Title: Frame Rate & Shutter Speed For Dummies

Okay, right over here at all times you're going to see the frame rate and the shutter speed that I'm filming at. And it's always going to be in 1080p. I'll adjust the ISO as I need. I'll adjust the aperture as I need. But I'm not going to list those because they're not important in this video. Right now I'm shooting at 24 frames per second, or I think it's technically 23.976. So my shutter speed is 50. If you look down at your hand right now, as you're watching this video, stop and look at your hand and wave it back and forth like this, and you're gonna see this blurriness. Your hand's gonna look kind of smudgy, and your natural view of the world using your own two eyes, you're gonna see this natural motion blur occurring. Now, since I have my frame rate at 24 frames per second and my shutter speed at 50,
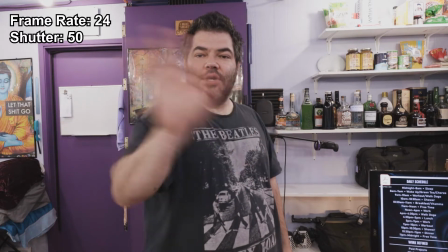that's when you're gonna get that look in your camera shot. So when I'm waving my hand like this right now,
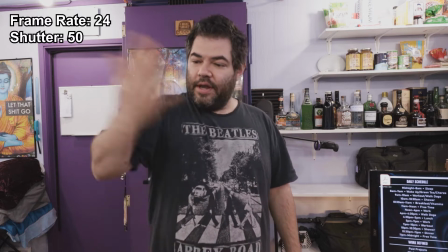it should look remarkably similar to what you're seeing in real life when you do that in front of yourself. Say I wanted to have a scene where I have my character was drugged and he's hallucinating and he's all drugged out. Somebody slips something into his drink and he's like, oh my god, what's going on? Well, watch what happens to my shutter speed. My frame rate's gonna stay the same.
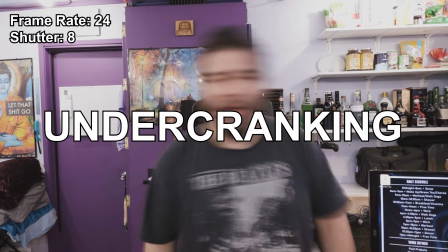My shutter speed's gonna go down, and look what happens next. Right now, my shutter speed is at 1/8 of a second.
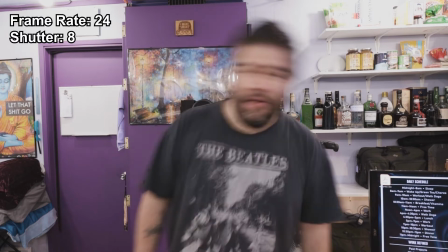So it's down from 50 to 8. And when I move, I'm getting that motion blur.
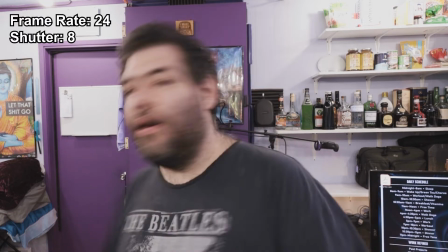So if I'm on drugs, I'm like, oh, what's going on?
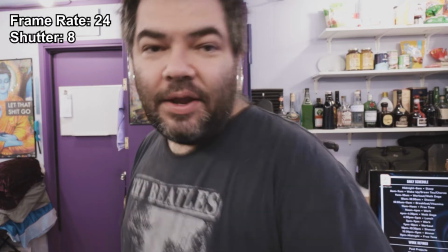And then if I add a little bit of handheld camera movement to that, you're really, oh my god, I'm hallucinating, man.
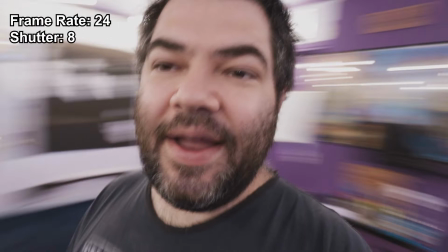What was in that drink? Oh my god.
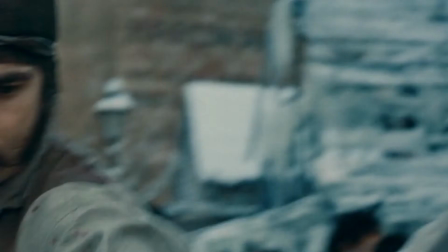Overall, it creates an effect that can be frantic, it can be disorienting,
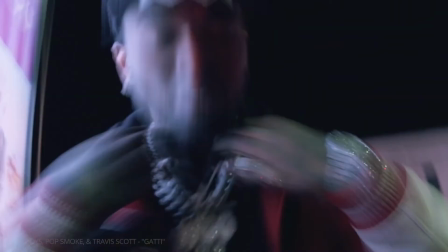it can be trippy and psychedelic, or it can be very dramatic.
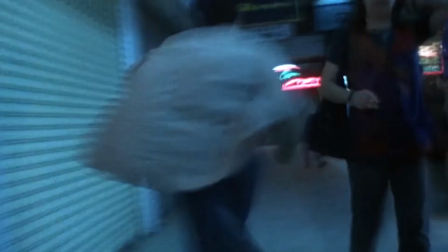So it's used in a lot of movies and music videos. But say we have an action scene, right? Where we want that motion to be crisp, and I bust in the door and I take out a bunch of bad guys.
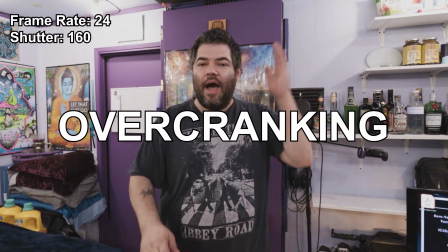Well, watch this. Right now, I have my shutter speed at 160.
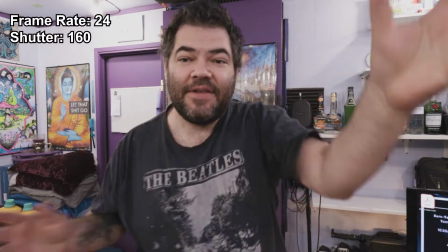160 shutter speed. So when he comes busting through the door and all this action's happening, oh, you're not getting any motion blur at all.
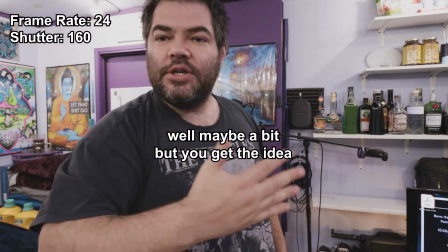Everything is super crisp.
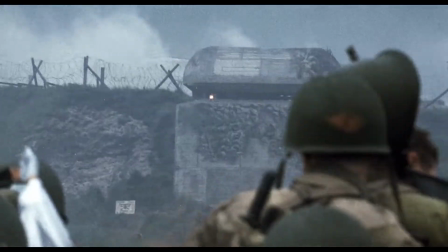A very famous example of overcranking footage would be in the movie Private Ryan,
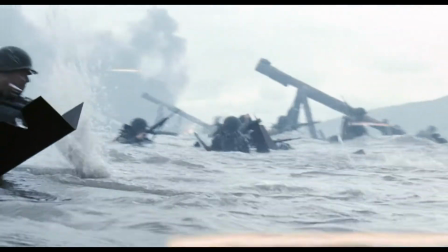where they would overcrank when they were filming to bring this certain sense of hyper realism to the war scenes. Which doesn't look natural, but it does look cinematic in a certain way when you're trying to pull off that certain look. See?
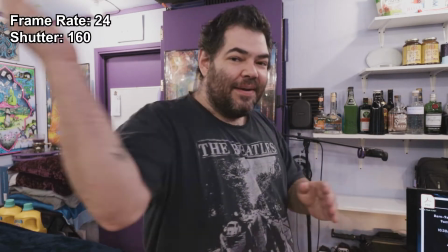So you see the door bust open and fucking everybody swinging around, and I'm chopping legs and I'm breaking faces in an action scene, and the camera's whipping around.
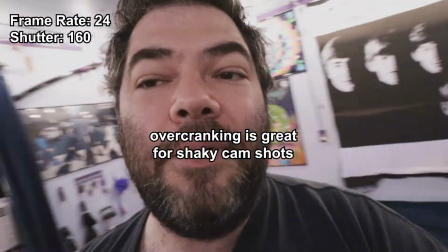Boom, boom, boom. Oh, snap. What's going on there?
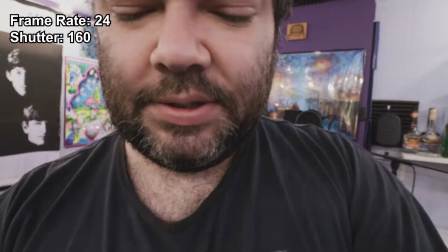And everything is super crispy. So that is overcranking. That's a higher shutter speed. So I've showed you undercranking and overcranking. Now again, this whole time we're shooting at 24 frames per second. Let's set our shutter speed back to 50. Now that we're back to normal, you can see it's not overly blurry, it's not accentuated blurry, but it's also not super crispy and crunchy. This is how it looks in real life, and this is the natural look, and this is the cinematic look. And if you look, most films in Hollywood traditionally, pick your favorite movie right now, 90% odds, 95% odds, it was shot just like this. 24 frames per second, 50 shutter speed, and this is the look that's going to give you the most natural cinematic look you're going for. But then there's an option of thinking about taking your footage and slowing it down.